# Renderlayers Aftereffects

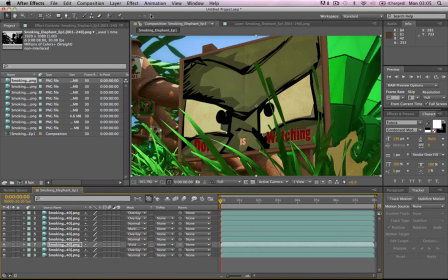0:00 This video is a step-by-step showing you how I composited a shot done in Maya and brought into After Effects, and
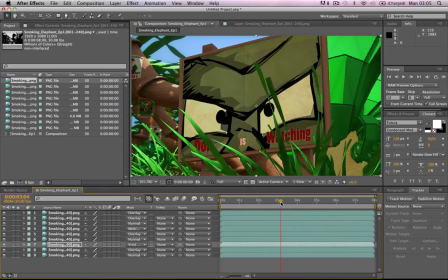0:16 the start of the color style that we was going for.
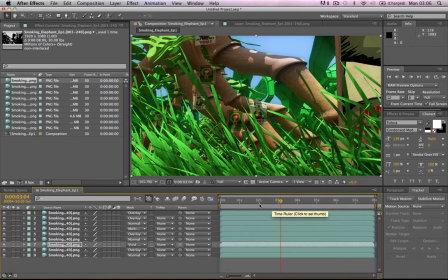0:23 We rendered that in master layer, which had all the color information from Maya plus an ambient occlusion layer and a shadow layer, which,
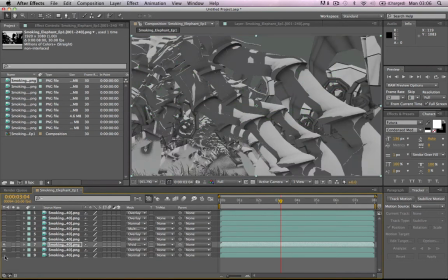0:36 if I show you, let me turn off all this. So this is basically like, that's the shadow layer,
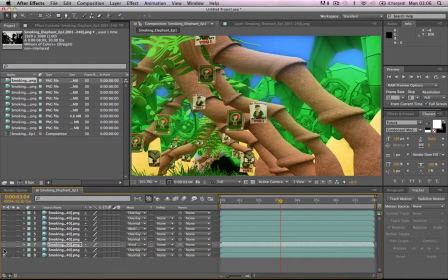0:45 ambient occlusion layer, and then the color layer, and then combine them all together.
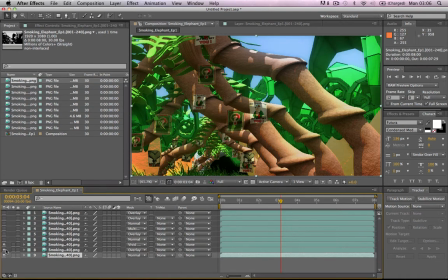0:51 So first I bring in the color layer, which is
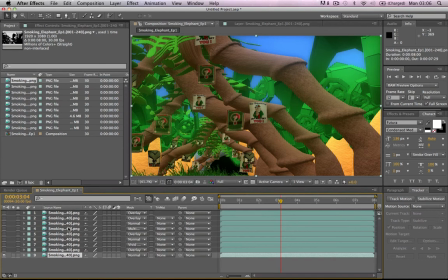0:59 bring into my project, and then bring into my workspace,
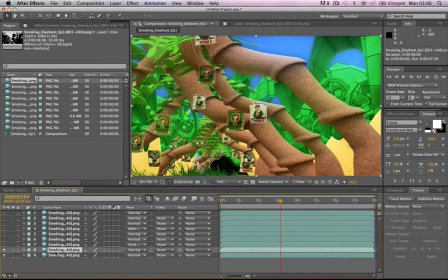1:04 and then on top of that is my ambient occlusion, and I used a blend mode of overlay to give me this look, and I turned down the opacity to about halfway, because it was too much.
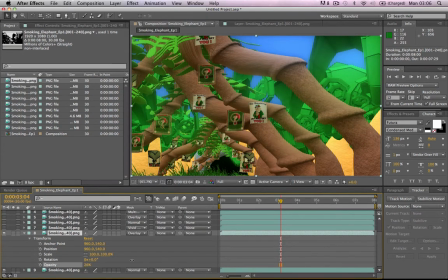1:21 It was too much white, too much brown, so I brought it down to about 58.
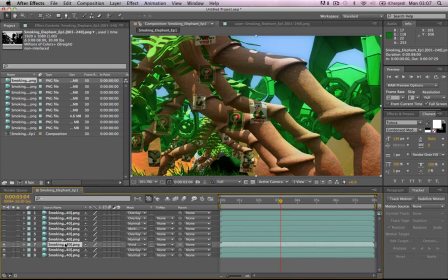1:28 Then on top of that was my shadow layer,
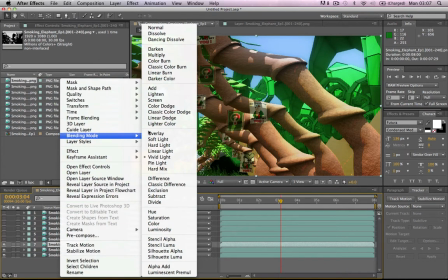1:35 and for that I tried using overlay, but I was getting this weird,
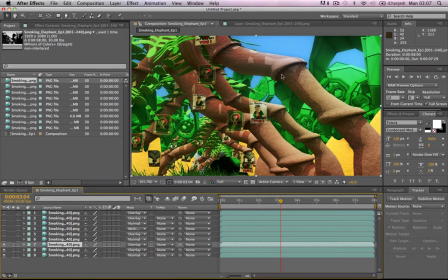1:44 really bright white-ish effect going on here, which is obviously the sun, the light source.
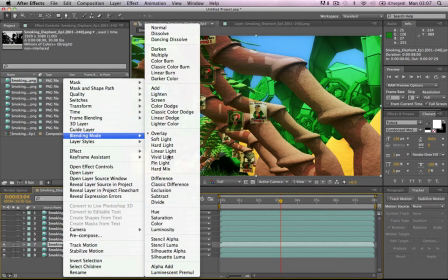1:52 So instead of that, I tried vivid light, and it actually gave me quite a nice blend
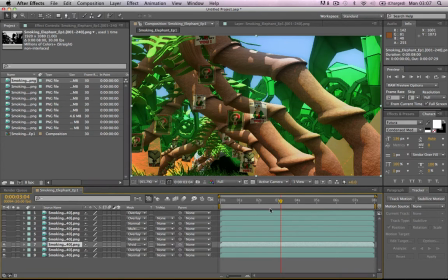2:03 between different colors, and it looks pretty decent.
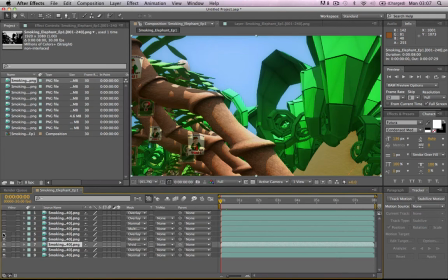2:10 And I rendered separate the billboard, which is here.
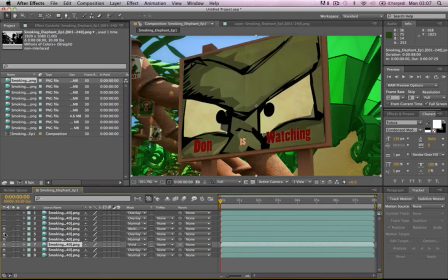2:15 This is done exactly the same way. So the color, then we had the ambient occlusion, which I brought down on the opacity again.
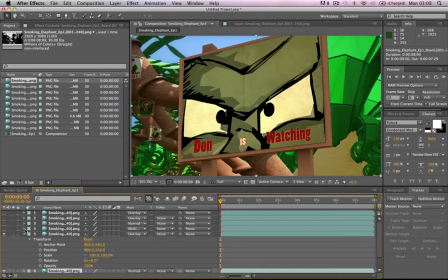2:26 Oh no, I haven't actually. Opacity is the same on the ambient occlusion on there.
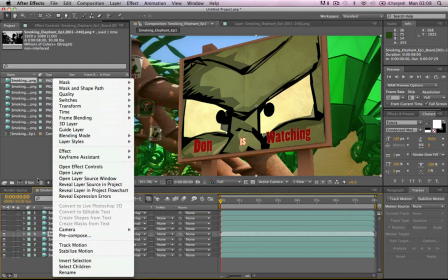2:32 But again, use the blend mode of overlay, bring in the shadows.
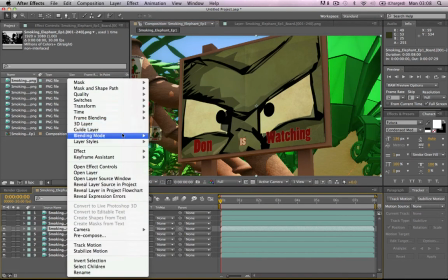2:40 Blend mode for that was multiply.
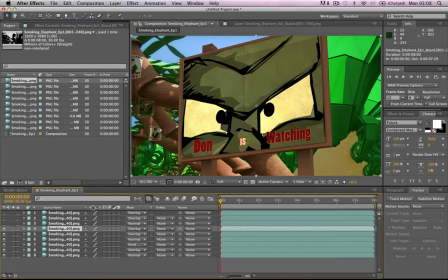2:49 Multiply, overlay. Just go through different presets, have a look, see what you like. That don't look too bad actually, so I'll keep that. And then rendered the grass separate as well, because Russell wanted to do
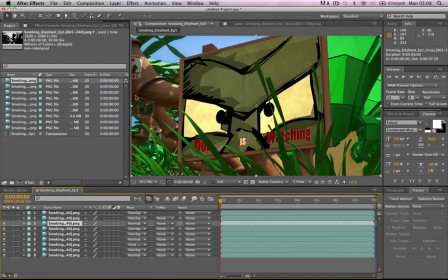3:05 like a blur effect where the backgrounds were blurred out and you just see the sign, and then when the camera starts moving and everything comes into focus and it needs to blur out. So I had to render out separate elements.
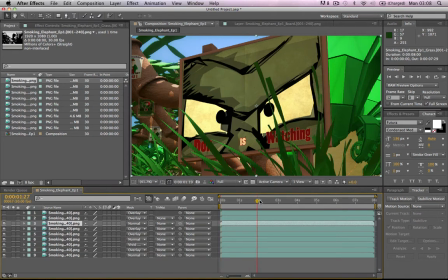3:20 So then the next thing was the grass, which is obviously animated. Turn off these layers.
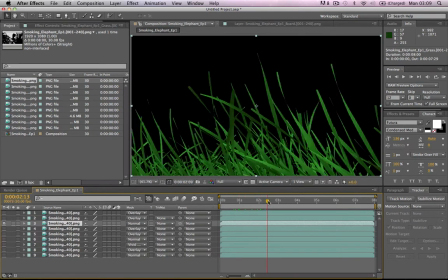3:28 So animated grass with an animated camera.
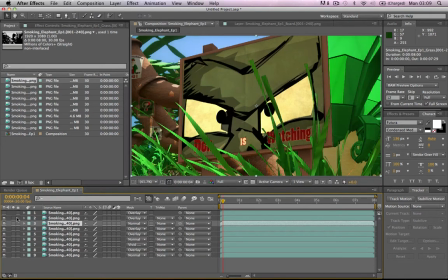3:35 Again, ambient occlusion. Did I change the opacity on that?
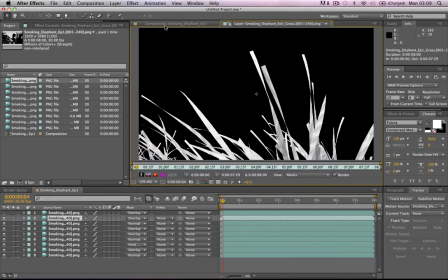3:41 No, opacity is the same. Again, ambient occlusion there.
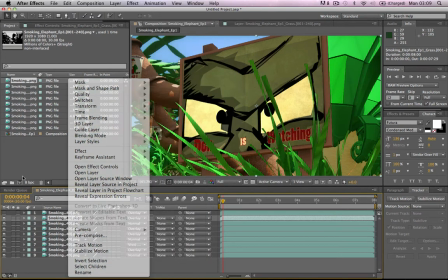3:47 Pass. Blend mode is overlay. And shadows then.
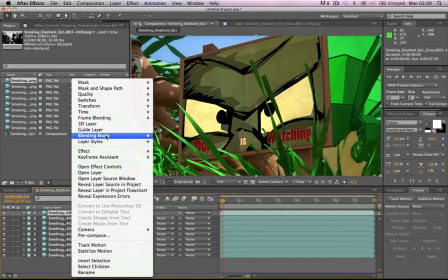3:54 Obviously, there you go. Shadows using a blend mode of overlay as well.